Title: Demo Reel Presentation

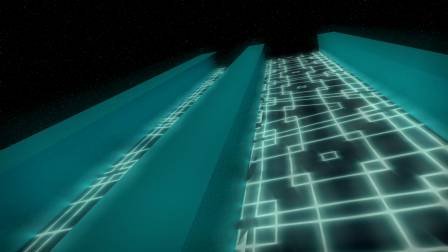[1:40]
This piece here is my brand logo for my social media accounts that go by Twisted Designs. The design model was a combination of my initials AMM with a glowing techno-like grid texture on it to give a futuristic feel to the design.
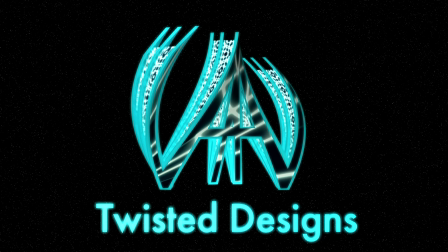[1:53]
This piece shows my control with dynamic camera movement and the manipulation of a model with twisting of the design and it blowing to pieces in the end,
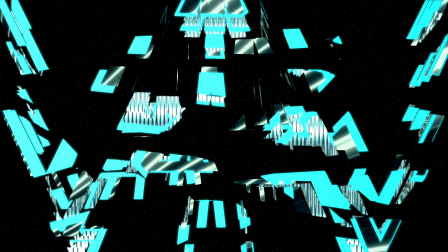[2:01]
as well as the creation and application of a moving texture on an object. Overall, my goal with this piece is to create a dramatic and exciting logo to represent myself and my work to the audience.
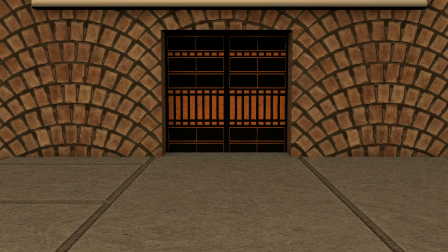[2:12]
This next piece shows my interpretation of an old-fashioned movie theater building that would be typically found downtown somewhere with a small concession stand and one screen,
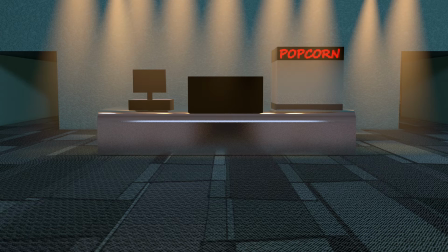[2:21]
a very nostalgic take on going to the theater. This piece was originally made as a promotion for a fictitious film festival. It required a variety of materials to put together, with the importing of the movie posters,
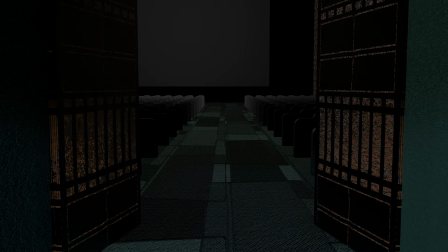[2:32]
compositing the 2D glowing sign outside with the 3D theater entrance environment, and the projection of another project on the screen.
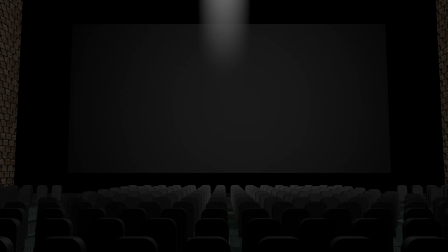[2:39]
This piece is a great example of my skills of creating semi-realistic visuals and taking the audience on a journey entering the theater and getting to their seat in the auditorium. This piece that is projected on the movie screen showcases my skills with mixing the 2D and 3D elements to appear seamless, with the projector light turning on and this animation appearing on the screen as if it was an actual projection.
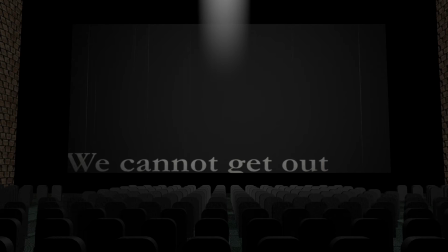[2:58]
Originally created to animate dialogue from the first Lord of the Rings movie, this piece showcases my animation typography skills to turn the static text into something with a playful, dynamic movement while adding more to the original message.
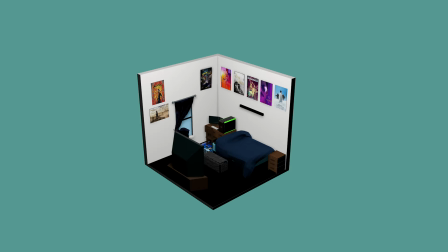[3:10]
This next piece showcases my modeling skills in the most common of objects with the most minute of
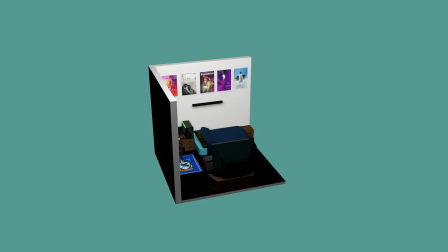[3:16]
details to create an exact image copy of the real-life scene but in a low-poly cartoonish version. This piece was modeled after my apartment bedroom at the time and all the objects held within it.
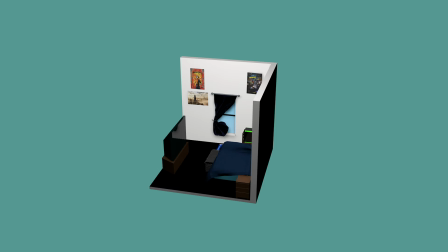[3:26]
It was made as a way of practicing 3D modeling with objects that we see every day. While the next piece again looks similar in its visual aspects,
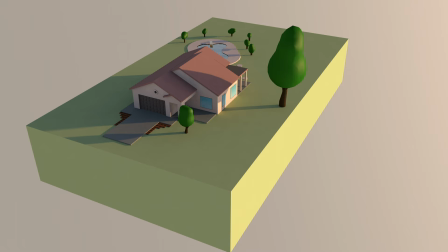[3:33]
focuses more on the bigger things instead of the small, like a building structural design, which is modeled after my childhood home in Phoenix.
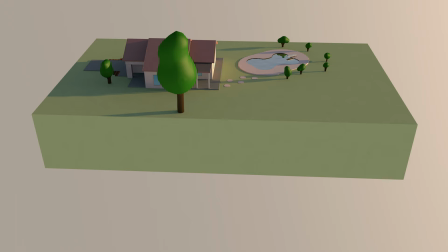[3:40]
This piece required control over light and shadow, accurate architectural design,
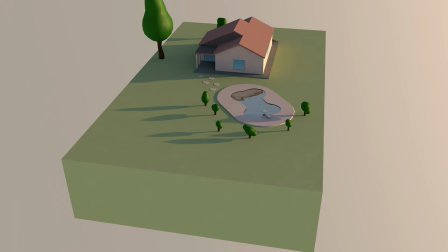[3:44]
and creating a water-like texture for the pool, all to match the objects that make up the whole property.
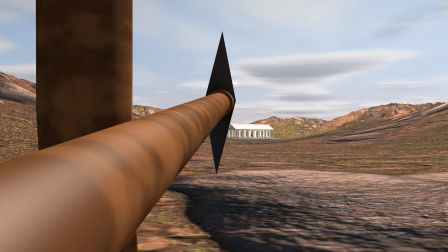[3:50]
This piece is a fun ride for the audience as it follows an arrow bouncing off multiple objects to finally hit its mark.
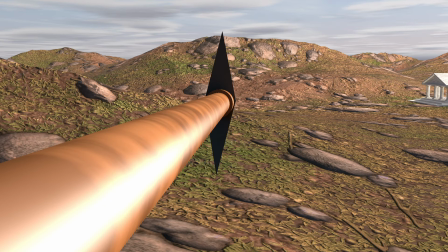[3:56]
Made in an homage to the Greek myth of Paris and Achilles, where Paris defeats him by hitting him in the heel with an arrow guided by the god Apollo.
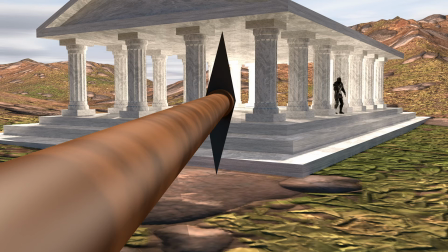[4:04]
This piece showcases my skills with creating a scene's elements with the large landscape, the two characters, and the structure that resembles an old Greek temple, as well as creating a very dynamic scene by attaching the camera to the arrow itself and following it through its remarkable journey,
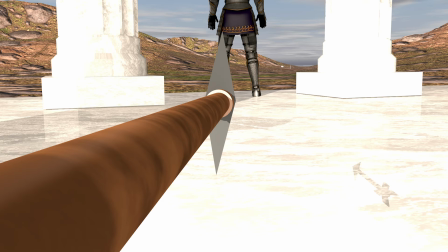[4:18]
flying through the air, bouncing off the helmet to the pillar, and finally striking the heel.
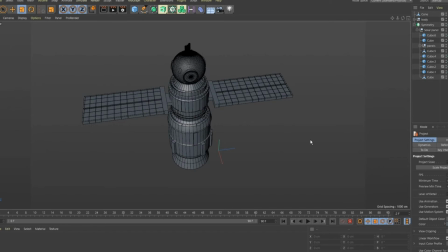[4:23]
These clips showcase how I would work through the modeling and animation process in Cinema 4D with the rotating of the satellite model to make sure it looks good from all angles before finalizing it,
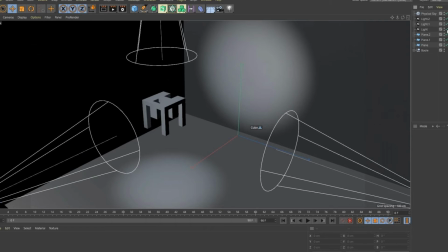[4:32]
and printing, to the same being done with the Shadow Cube model by using the spotlights in Cinema 4D
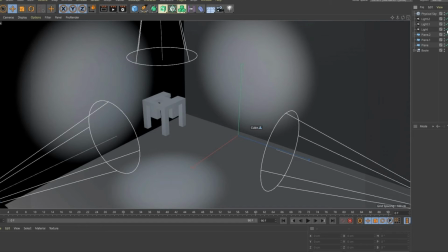[4:37]
to prove that this object could cast the desired shadow both digitally and physically when 3D printed. Overall, this showcases my work ethic in making everything to the best of my ability. This piece follows a man on a motorcycle as he rides through a city.
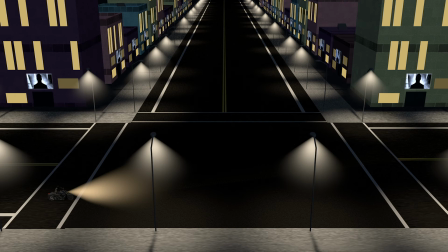[4:51]
Originally made as a sort of animated music video from one of my top favorite bands, the piece required the modeling of a 3D city at night with windows, doors, streetlights, sidewalk, and the street itself.
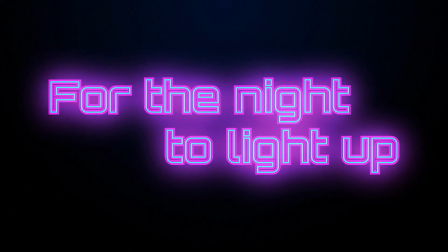[5:02]
as well as the incorporation of the neon text animations that separate the scene cuts from each location to the next. What I think really stands out from this piece is the lighting as well as the motorcycle animation,
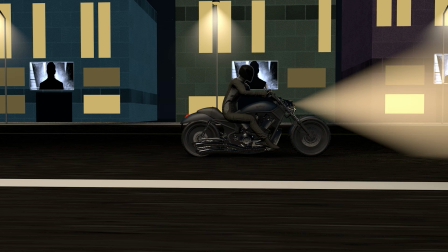[5:12]
creating a very dramatic and exciting visual as we follow him riding through this city at a very intense speed,
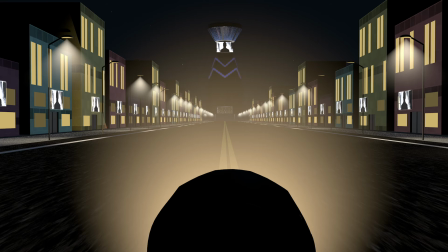[5:18]
with the text building up the anticipation to the arrival of this large ominous tower and suddenly cutting to black right as the motorcycle closes the distance between it and the tower.
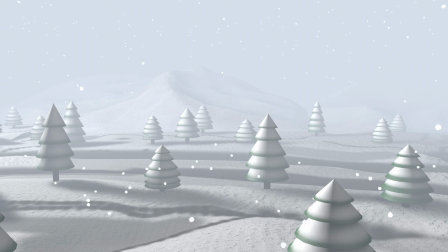[5:27]
This next piece shows a fictional television station's seasonal ident opening with a foggy, snowy scene and panning down to the logo embedded into the ground as the snow overtakes and whites out the screen.
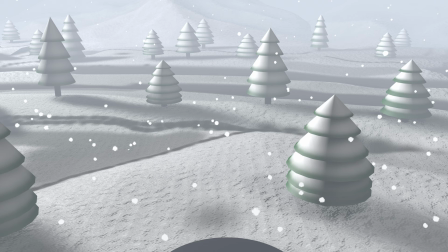[5:38]
This piece showcases my environmental scene skills with creating the snowy landscape with frosted trees and the use of particle effects to create the falling snow throughout the scene,
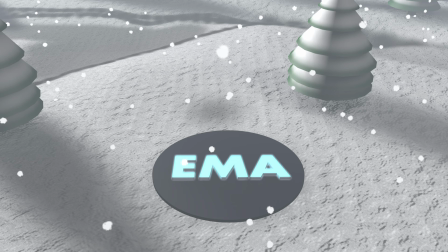[5:47]
all of this working in harmony to create a very winter wonderland feeling for the viewing audience.
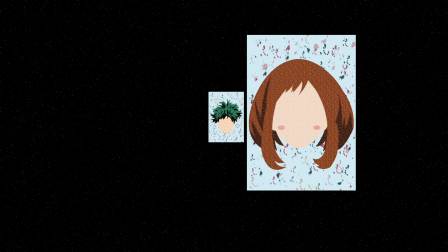[5:51]
This piece depicts my minimalist designs of characters from shows that I've seen originally created
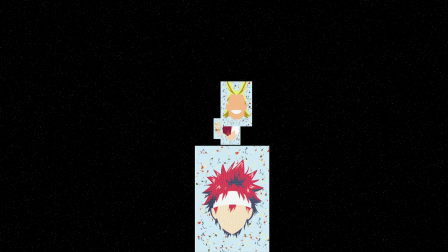[5:56]
for printed portraits to decorate my apartment is now shown as an animation flying through space. These designs show my 2D artistic skills with Adobe Illustrator in creating easily recognizable characters with just a minimal approach of a facial structure,
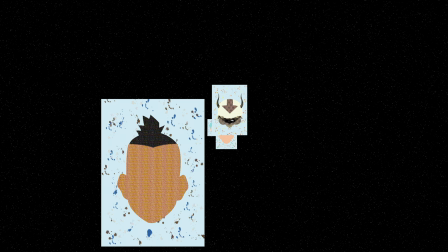[6:09]
hair, and in some cases head attire.
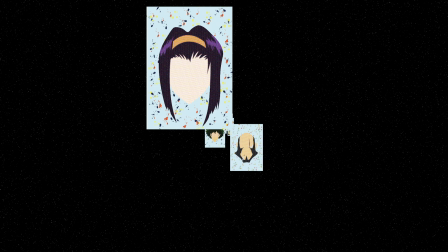[6:11]
In the animation of this piece, I have these portraits flying into the camera view and farther away into space in a rapid motion to show all the portraits created, as well as syncing up with the speed of the music in the demo reel, to almost give the audience the feel of flying through space at an intense speed.
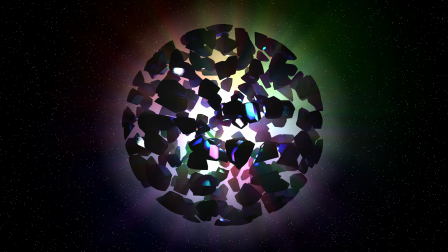[6:26]
The animation idea behind this last piece depicts a sort of shattered planet with lights glowing all different colors from the middle,
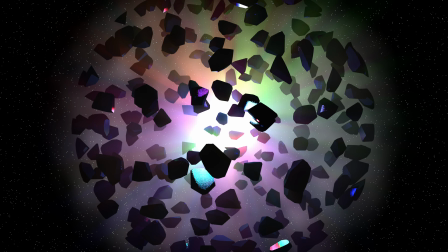[6:33]
and then the planet starts spinning out of control and explodes, leaving the lights to fade out and the viewers left with nothing but the stars in space. I feel this piece strongly represents my skills with dramatic colored lighting in Cinema 4D, as well as control over fracturing and blowing apart an object in a very fun and exciting visual display. And that brings a conclusion to my demo reel presentation. I would like to thank everyone who made it possible for me to get here today, and I can't wait to start working on the next project.